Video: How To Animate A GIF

guys! So last week was Canadian Thanksgiving, and this is how I made my turkey GIF as a tribute to all the turkeys that are slaughtered for this day. I hope you enjoy it!
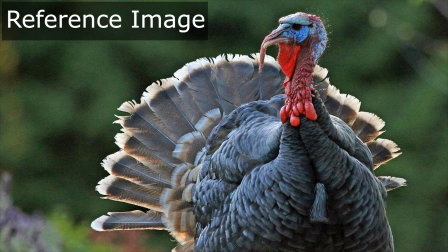(0:20)
I first found a reference image that I really liked and then made a quick concept of how I wanted it to look as a final piece.
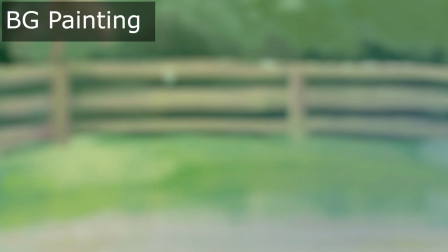(0:27)
I then painted a rough background and added some photos, giving it a bit more of an autumn look.
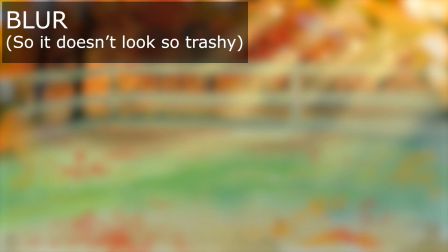(0:33)
I didn't need this to look great because I was planning to blur it out anyway. I started with a rough concept blocking of the animation,
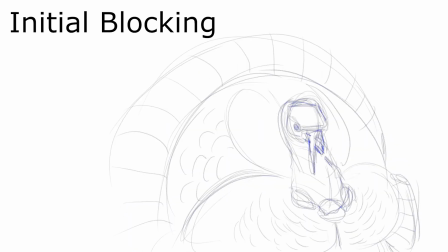(0:40)
then quickly realized that I had too much going on for such a short loop, so I toned down the movement for the second blocking.
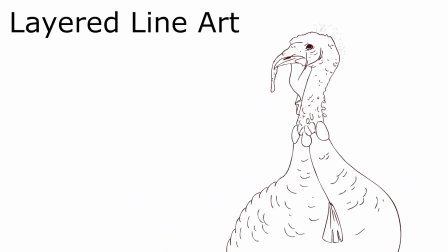(0:47)
The next step is to clean up the line art and add color to the animation. Animating in different layers can help allow for more freedom in the loops, and I will show more about this later on.
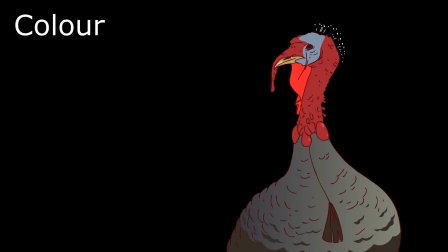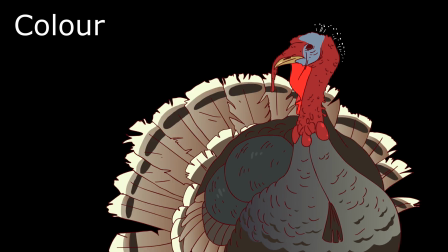(1:13)
I will also show how I made different color variations or layers of colors without having to draw them frame by frame.
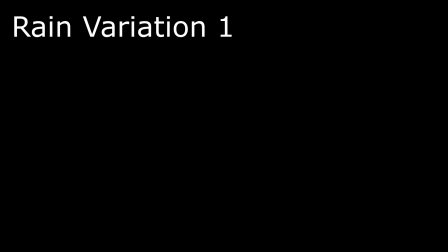(1:22)
For a typical autumn day, I also added a bit of rain for atmosphere.
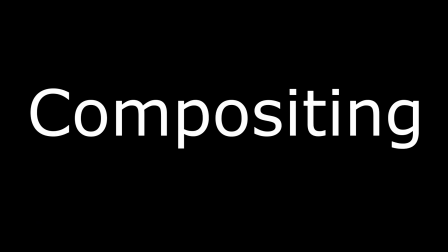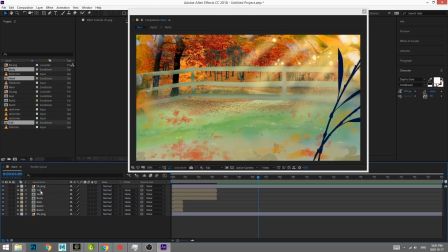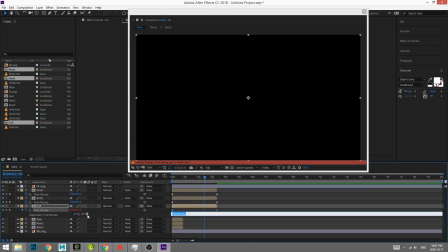(1:36)
I brought in all the layers of my animation into After Effects and looped all the elements.
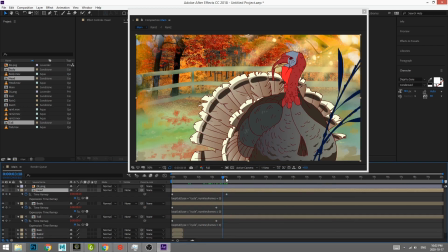(1:44)
Here you can see how the different layers can help offset loops. This can be really helpful if you don't want to make it too obvious that you are looping your animation, in a film for example. You can also loop the animation layers at different speeds for variation, as you can see here with the rain.
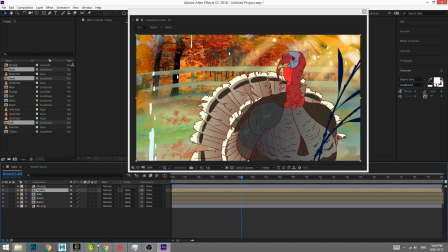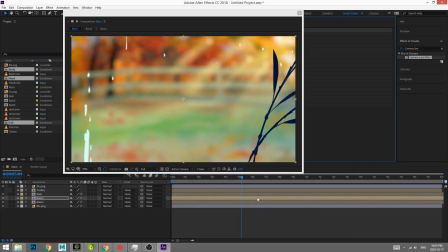(2:08)
For blurring, I love to use the camera lens blur in After Effects. It gives a really nice bokeh effect in contrasted parts of the painting.
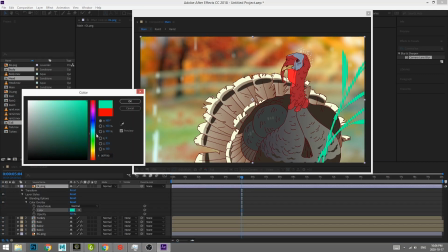(2:17)
Make sure to turn on repeat edge pixels to avoid faded edges when blurring.
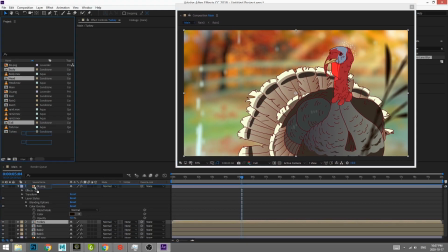(2:23)
For the overlay elements, I also blurred them as needed.
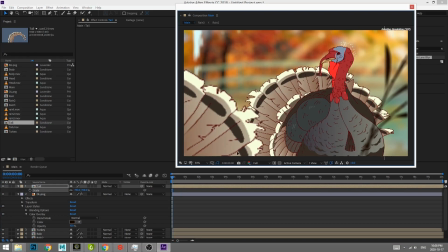(2:27)
For the tail overlay, I duplicated my animated tail, made it a single frame, and then changed the color to a dark one just to give it more depth.
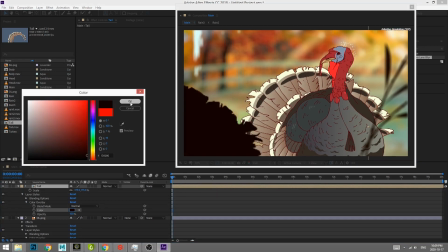(2:36)
I then blurred it out as well.
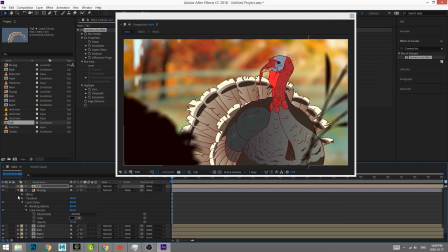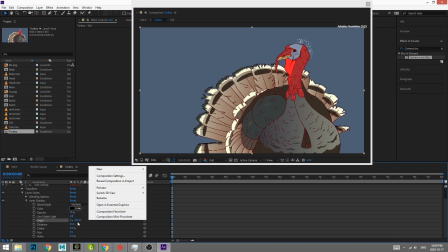(2:44)
For the lighting, I really wanted it to be a warm backlit feeling, and I achieved this by using the inner shadow in After Effects,
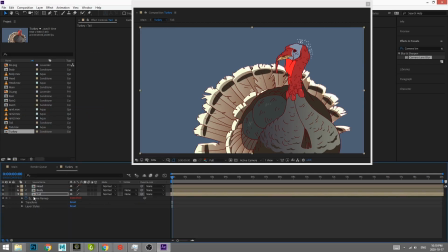(2:52)
changing the color to a warm, bright color, and changing the blending mode from multiply to linear dodge.
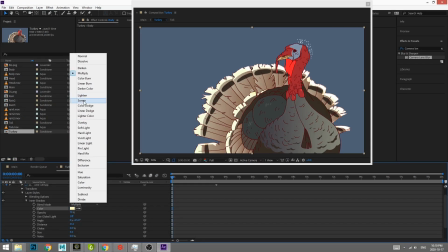(2:58)
And of course you can try out different blending modes to see what fits your animation best.
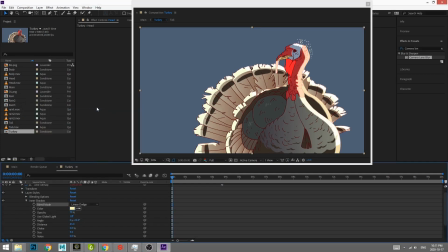(3:03)
I did this for every layer without having to animate it frame by frame, making the turkey look a little bit more three-dimensional.
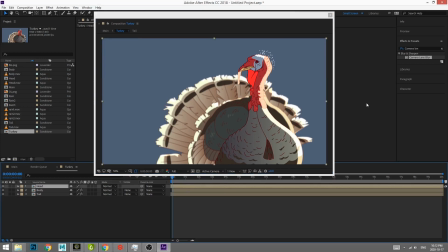(3:09)
For more depth, I blurred out the tail and body layers as well, and just kept the head in focus.
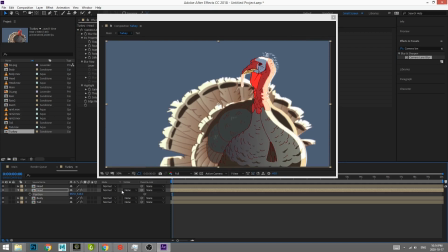(3:15)
I also added a glow to the turkey by duplicating the layer,
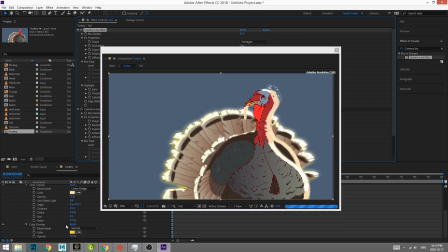(3:20)
adding a color overlay using the same color as the highlights, and then blurring it.
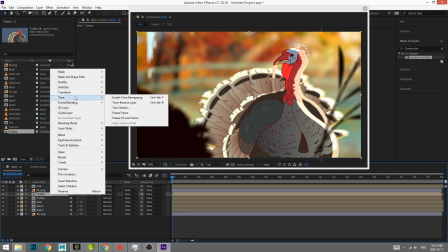(3:25)
You can also add shadow by duplicating the character's composition, putting a darker color overlay onto it,
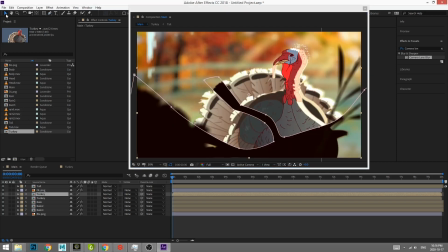(3:31)
and then masking out a shadow area that you want on your character. I used a window-ish shape for this shadow.
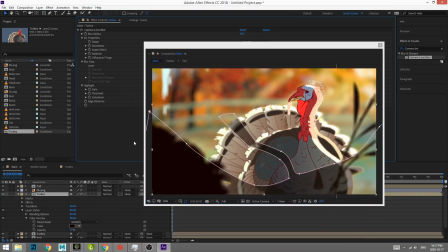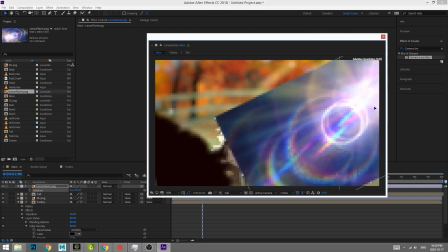(3:57)
As usual, I went to town with lens flares and dust using stock footage, but of course you can make these in After Effects as well.